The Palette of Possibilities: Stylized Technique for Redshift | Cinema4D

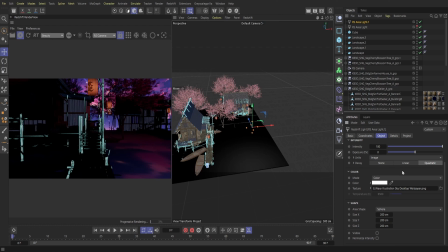So you could see in the render view here on the ground, I get this really nice kind of like almost like a color wash here, or almost like a watercolor effect. It's a little too dark for watercolor, but it's kind of
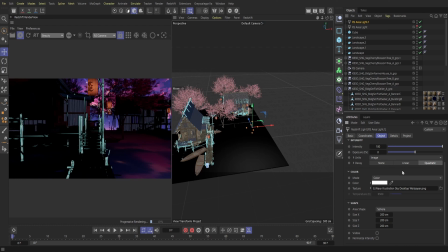that same sort of look where it's kind of smeared onto the ground here, and kind of gives us more of a illustrative or abstract look here. So of course you can go and kind of play around with it as far as changing the exposure,
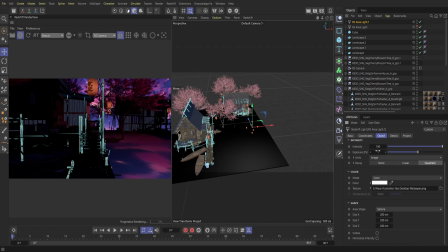and that's going to give you a different look here. So what I'm going to do is just kind of play around with it and see what kind of cool looks we can get with this one. So
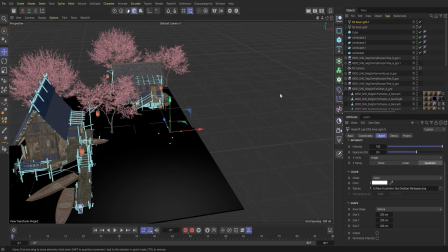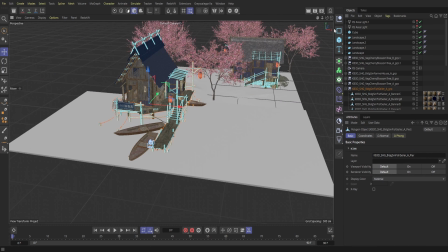all right, so that looks fine there. So I'm gonna keep that how it is for now.
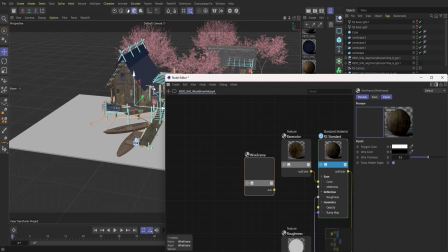And then we're gonna bounce back to our colors here and keep working on our colors. So next up, I'm going to bring up this one here.
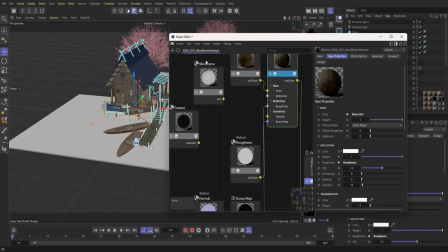Again, we're bringing in the wireframe and the Fresnel here.
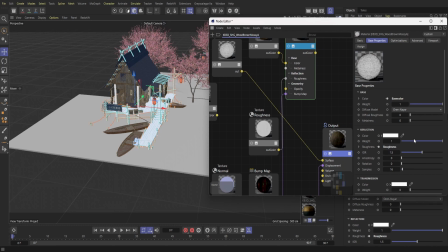For this one, it looks like this texture here is going to be these planks here,
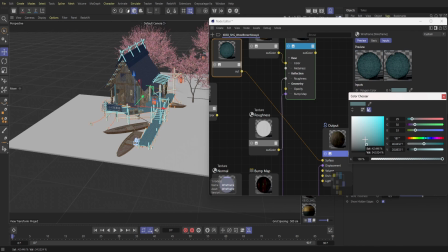and essentially the dock, and then also, you know, the walkway around this place here. So what I'm gonna do is more of a almost like a darker blue, like a grayish blue here, just because I think that will kind of help contrast versus our lighter blue that we
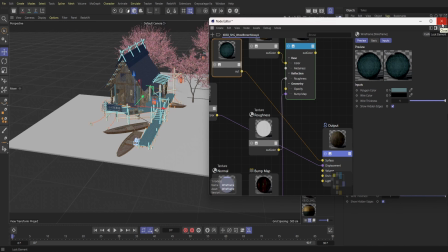already established here. And then what I'm going to do is just
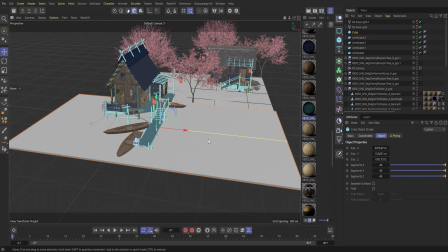adjust the wire thickness so we get kind of a thicker look as far as our lines go.
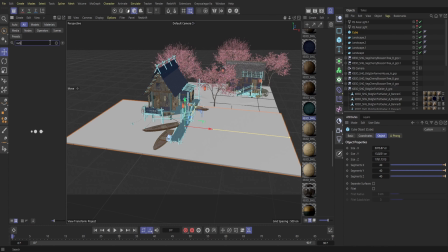So now what I'm going to do is hop over to Redshift over here,
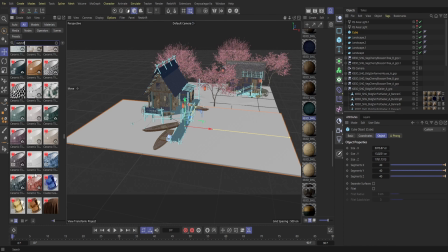and then I'm just going to apply our water to our cube here.
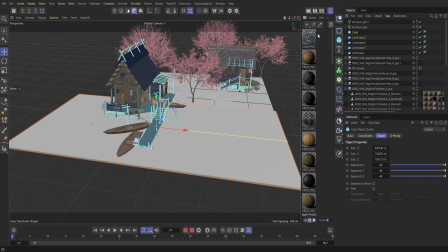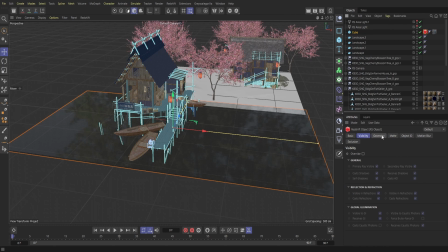And then I'm going to throw in a redshift tag to kind of add in displacement.
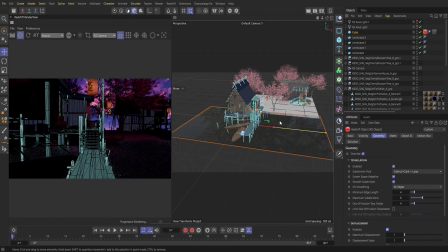And then what I'm going to do is bring up the render view again, just to see kind of where we're looking at in real time.
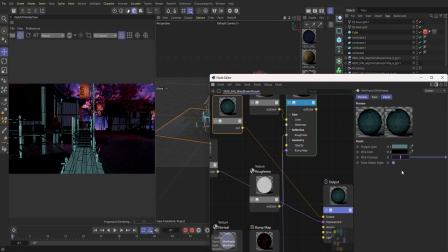So you can immediately see on the dock here, there's a lot of different line work on the dock. It's actually slightly too much. So what I'm going to do is go back into that color here, and then I'm going to kind of just play around with it and see what other looks I can get.
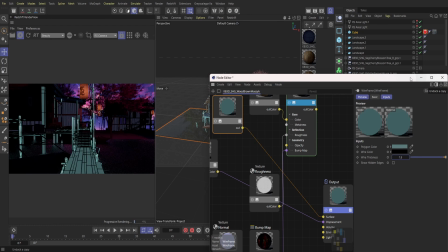I think I do like the one, but I'm going to
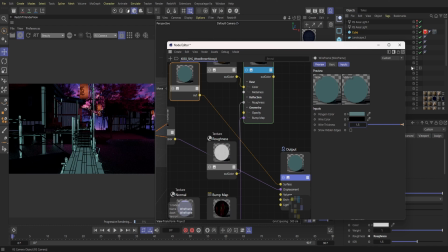uncheck this box here, and that's going to get rid of a lot of those lines within the planks here. So all right, so now what I'm going to do is just go back into this lighting here,
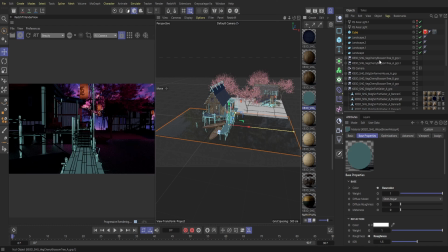just because we have to kind of work this lighting a little bit more to kind of fill up the scene here. So I'm just going to change the projection settings on this area light here to kind of control
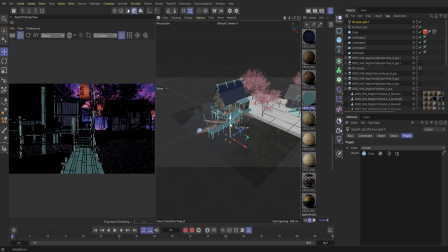exactly what kind of look or even what kind of colors we want on each part of our scene here. and then I'm just going to have our
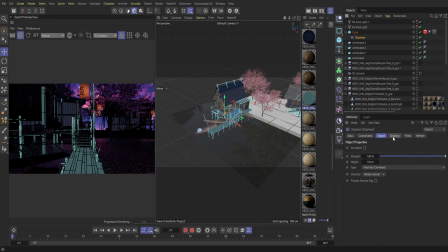this light here reflect our water, and then I'm just going to bring in a displacer here
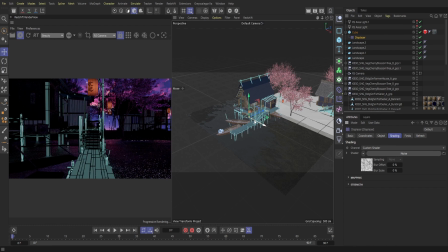and add this displacer to our water to kind of give us more of a bumpy look here.